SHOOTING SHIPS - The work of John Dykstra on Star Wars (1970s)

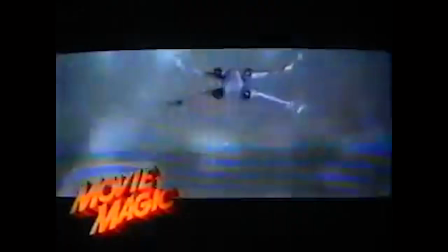[0:00]
If you were thrilled when an X-Wing fighter flew across the screen in Star Wars, then you've come under the spell of special effects pioneer John Dykstra.
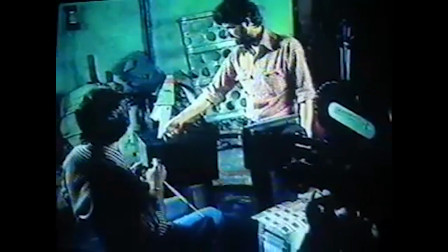[0:11]
He and his compatriots at George Lucas' fledgling Industrial Light and Magic used
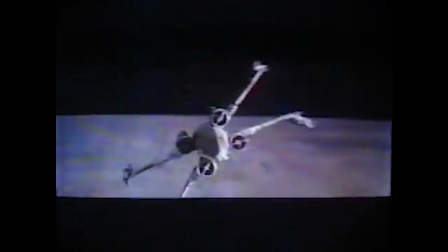[0:17]
motion control computers to operate the camera for the filming of miniature spacecraft and planets.
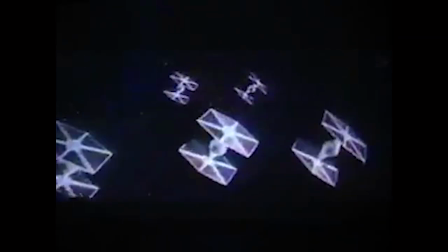[0:23]
We mounted the camera in a way that allowed us to add motion, and I think really that was the key difference between Star Wars and its visual effects and its forebearers, was that the camera constantly moved. It was a very crazy group trying to do something that had never been done before. There was a lot of enthusiasm, a lot of talent, but not very much experience.
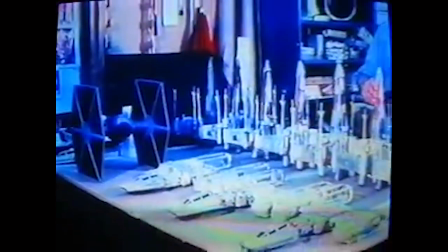[0:46]
John seemed to have the biggest vision about how we could accomplish what it is I was after,
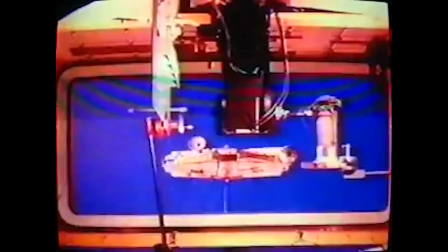[0:52]
which is primarily to do motion control blue screen, which seemed like a very good idea to me and doable.
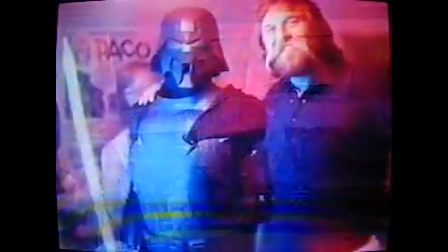[0:57]
Dykstra's work on Star Wars earned him an Academy Award and the distinction in Hollywood as the father of modern motion control.
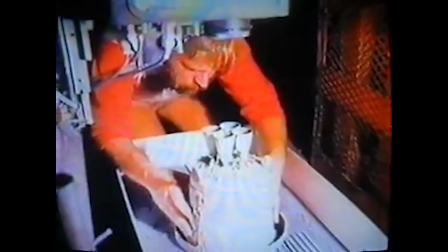[1:06]
Dykstra's start came in 1970 when he got his first effects job working for Douglas Trumbull,
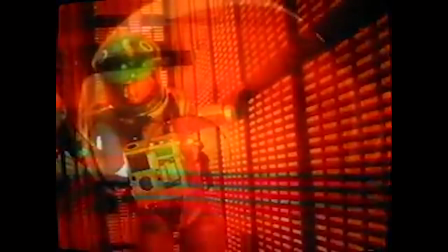[1:12]
visual effects supervisor of 2001, A Space Odyssey.
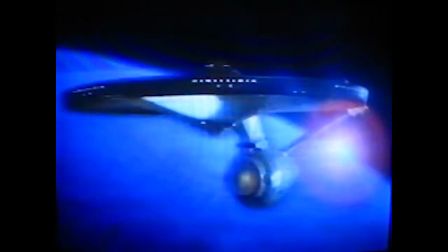[1:17]
Together, they created effects for Star Trek, the motion picture, and Trumbull's own Silent Running.
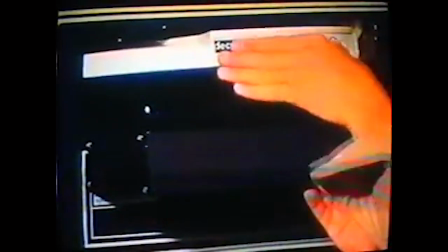[1:24]
In the early 1970s, Dykstra took a leave of absence from Hollywood.
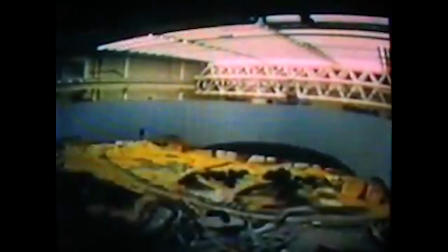[1:30]
I was working with Doug Trumbull, and the opportunity came to work for this group called the Institute of Urban and Regional Development in Berkeley.
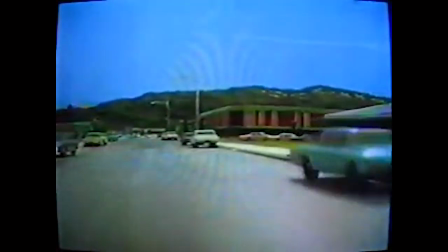[1:39]
The Institute sought to simulate urban traffic patterns on a miniature scale.
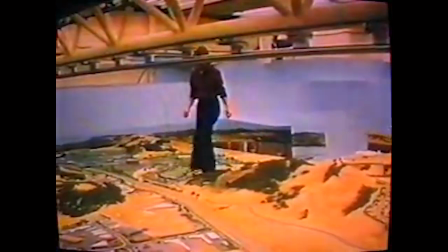[1:44]
A model of Marin County, California was constructed,
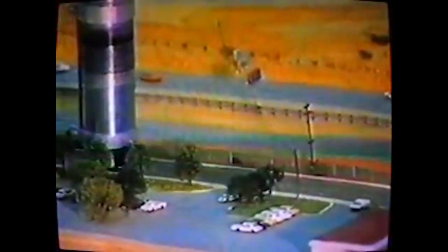[1:47]
and a camera fitted with a small periscope-like device called a snorkel lens was moved through the street simulating the viewpoint of a car.
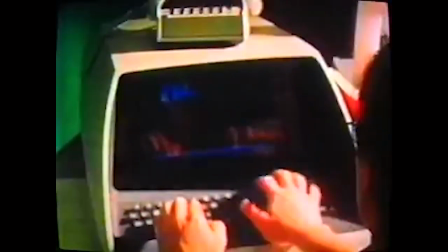[1:56]
The moves were programmed into a computer, which operated motors on a camera motion rig.
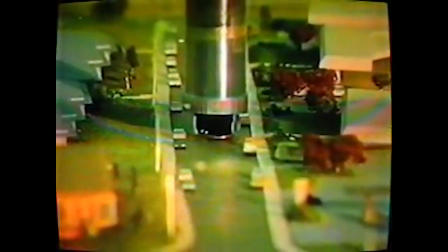[2:02]
It was a tedious process, where the system could only move very slowly, limited by the simple computers of the time.
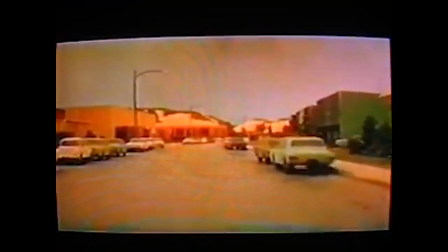[2:09]
But Dijkstra's motion control cityscape became the foundation for the next giant leap in motion control photography,
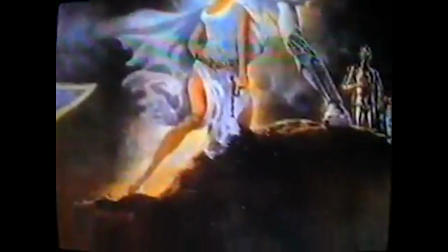[2:16]
a little film about a galaxy far, far away. The hardest part,
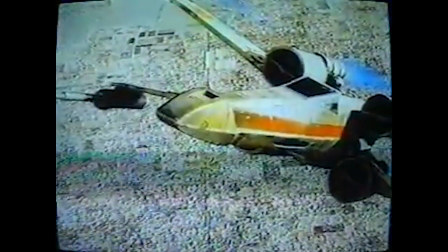[2:23]
I think, of producing the images for Star Wars was taking out the consistent smoothness that motion control, at that time anyway,
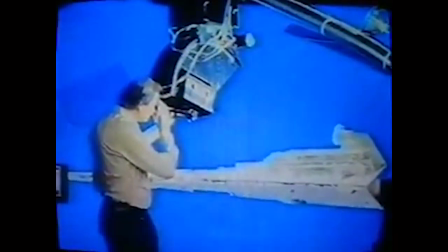[2:32]
built in. To give the computer-controlled camera footage a more realistic documentary feel,
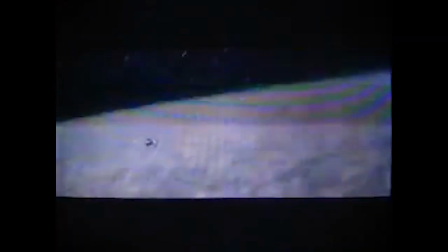[2:39]
the effects team input directives that intentionally produced uneven moves and off-centered framing.
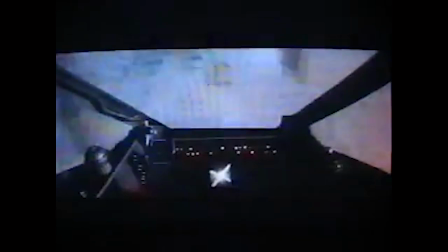[2:46]
This helped create the illusion that a cameraman in space had actually filmed the battle scenes,
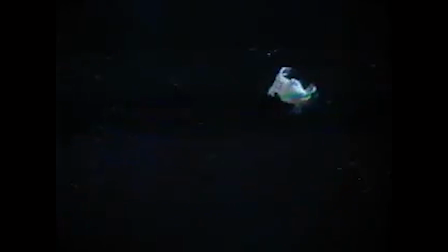[2:52]
struggling to stay focused on the thrilling action around him.
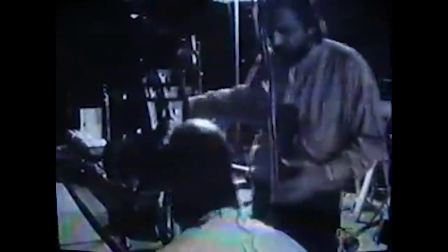[2:58]
John Dykstra has gone on to create visual effects for such features as Firefox and Batman 3.
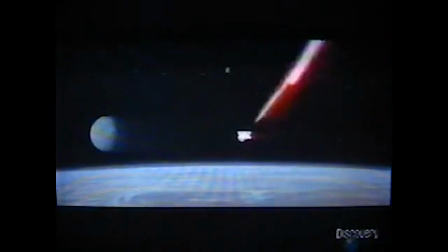[3:05]
But the cinematic impact may never be greater than when a small model spaceship photographed with
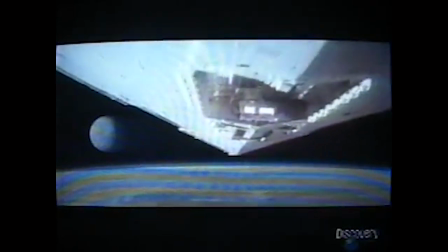[3:11]
Dykstra's motion control camera rumbled over our heads and changed the landscape of movies forever.